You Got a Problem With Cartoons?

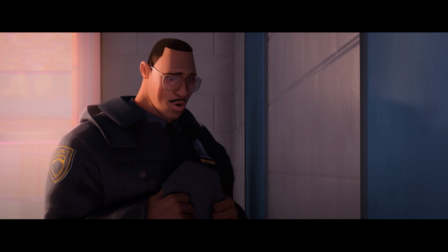[20:18]
And as Miles moves closer to the door that separates him from his father, he moves further into shadow and darkness.
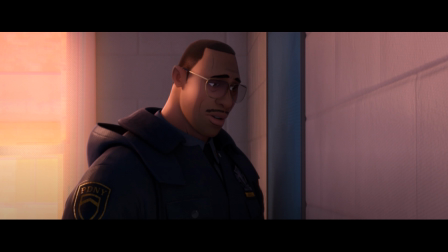[20:25]
While this moment could be read to foreshadow some of the events of Across the Spider-Verse,
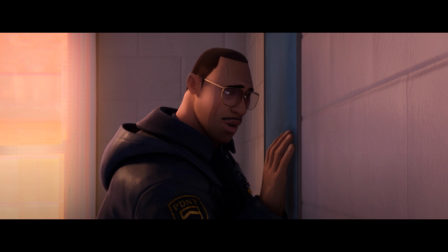[20:30]
and maybe even beyond the Spider-Verse, I think the more prescient read lies in the study of light in this moment.
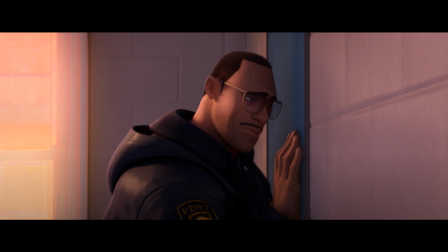[20:39]
Jefferson offers a gentle, welcoming light that beckons to Miles, just as the tenderness in Jefferson's tone does.
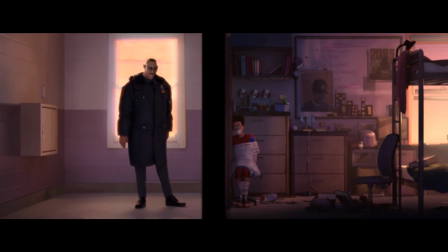[20:47]
The love between them is given emotional weight in the dynamic lighting as both of their subjectivities inform the environment that surrounds them. This emotional intelligence carries through to the end of the film as Miles speaks to his father, as Spider-Man.
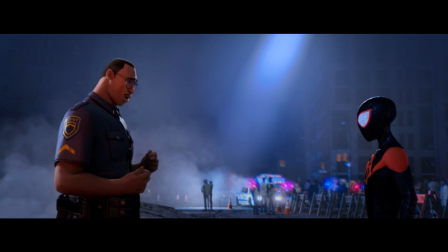[21:03]
As the PDNY cleans up in the background after the disaster caused by the collider, a light shines down diagonally from the top of screen right towards screen left where Jefferson stands. And though the light lands on the ground in the background,
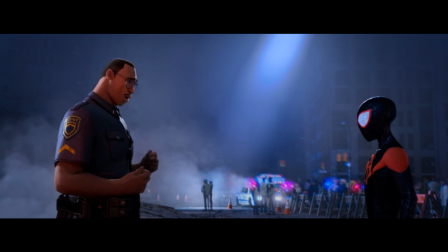[21:18]
marginally in the center of the screen, I think its direction toward Jefferson and his further backlighting implies that he's the source of hope for Miles,
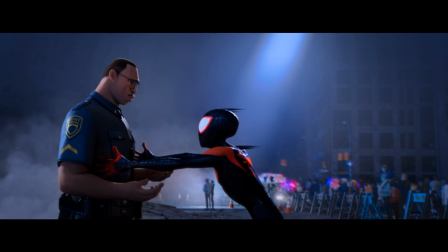[21:27]
as the film affirms identity formation in close relation to loved ones, especially through embraces or hugs.
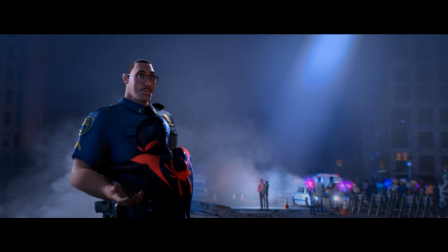[21:35]
Once again, Miles' own subjectivity is transferred onto the diegetic background when
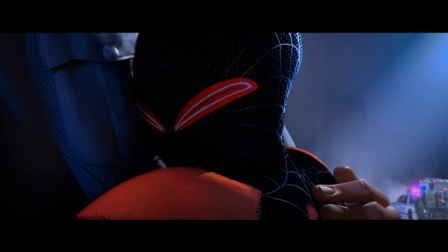[21:41]
the only source of visible light is focused upon Jefferson, which compels Miles to finally throw himself into that light.
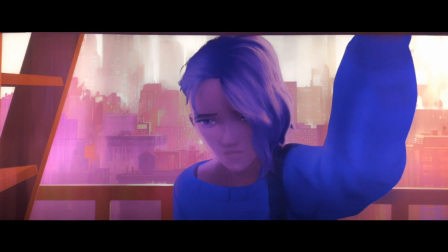[21:49]
What I find truly incredible is that Across the Spider-Verse allows Gwen to occupy a similar space,
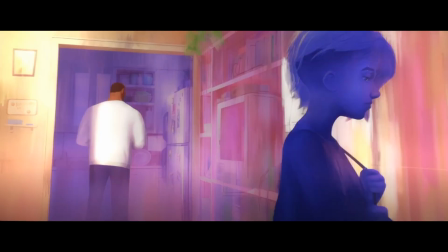[21:56]
or in this case maybe a non-space, with her own father on multiple separate occasions as they struggle to navigate their relationship. Now the Spider-Verse is also interested in presenting us with female subjectivities as well, and does so with astonishing and striking effect.
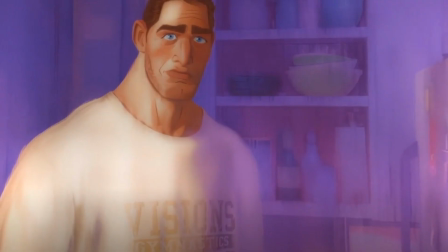[22:13]
The color from one element of Gwen's universe bleeds through to other elements of her world,
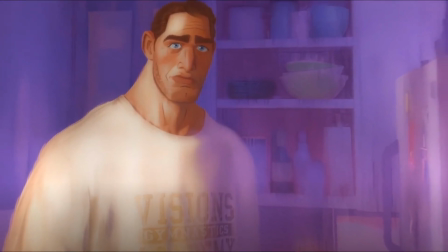[22:19]
until they are often entirely consumed by the other colors or textures,
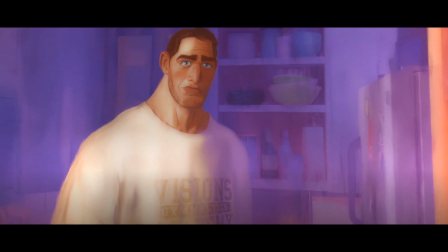[22:24]
in moments that I find to be the most gorgeous and impressionistic in the entire series of these films so far.
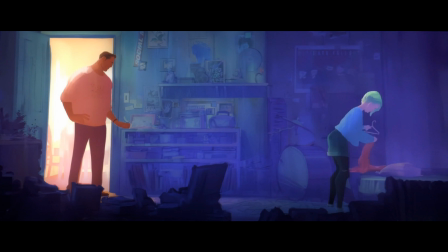[22:32]
Every encounter with her father breathes an emotionality that is delivered through the backgrounds as it is informed by both characters' subjectivities. Their first encounter truly flaunts the painterly, almost watercolored quality to Gwen's universe.
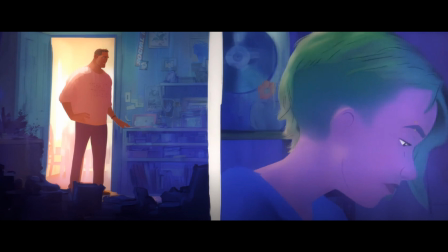[22:49]
As her and her father are divided by distance, a white line interjects into the frame, physically dividing them with comic book stylization. But as the main light source exudes from behind the open door her father is in,
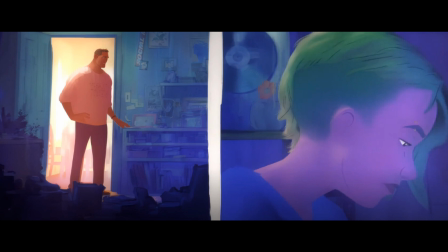[23:05]
illuminating him in a soft ethereal light, not unlike the earlier moment with Jefferson, Gwen is beckoned toward him.
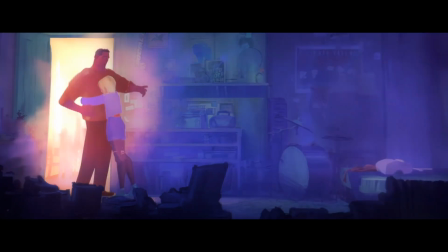[23:12]
She rushes to him to embrace him, and her subjectivity spills out all over the screen.
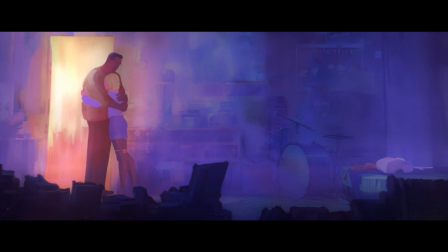[23:19]
A barely translucent interjection of light pink begins to bloom out from their hug and begins engulfing her room.
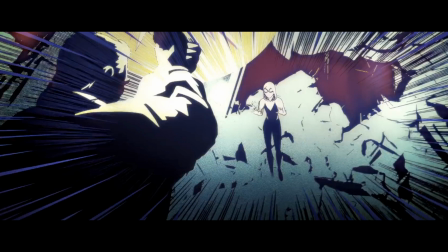[23:27]
Later, when she encounters her father after the fight with Vulture, he fires his gun in the air in warning at Spider-Woman, not knowing it's his daughter. And the Spider-Verse exhibits one of its best pop frames to date.
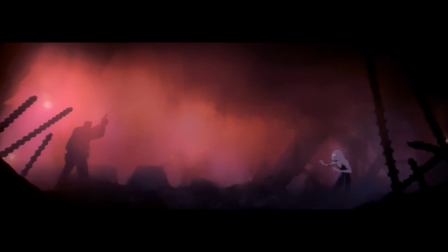[23:41]
However, the sequence that follows the pop frame is extremely impressionistic.
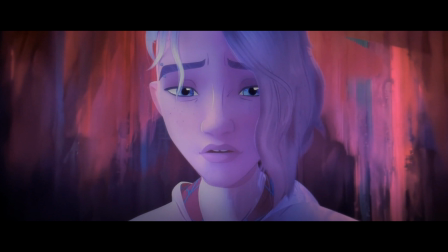[23:46]
After she reveals to her father that she is Spider-Woman, the film repeats a frame from before the reveal,
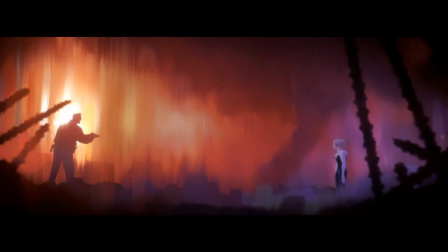[23:53]
and Captain Stacy's background has sharpened into a bright orangish red, as if to caution him.
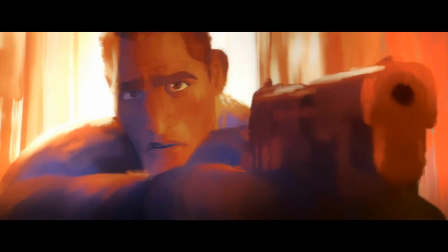[24:00]
As Gwen attempts to convince her father that she is morally just as Spider-Woman,
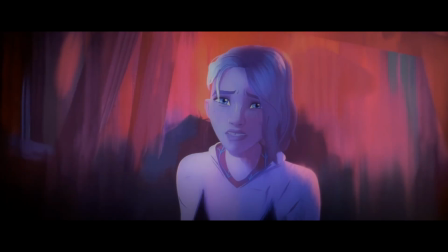[24:05]
he denies her every attempt, essentially naming her a murderer.
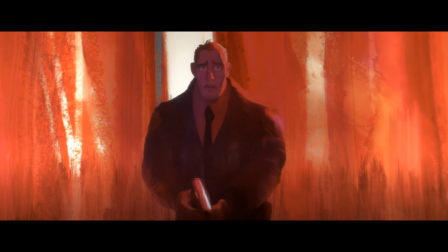[24:09]
The camera bounces back and forth between them as both subjectivities begin to inform the backgrounds and environments once again.
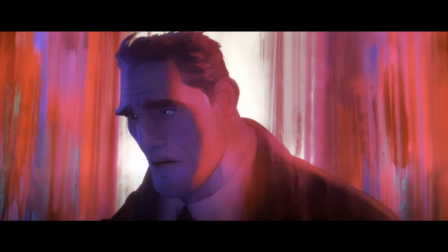[24:18]
This time, all diegetic backgrounds fall away for purely abstract and impressionistic compositions.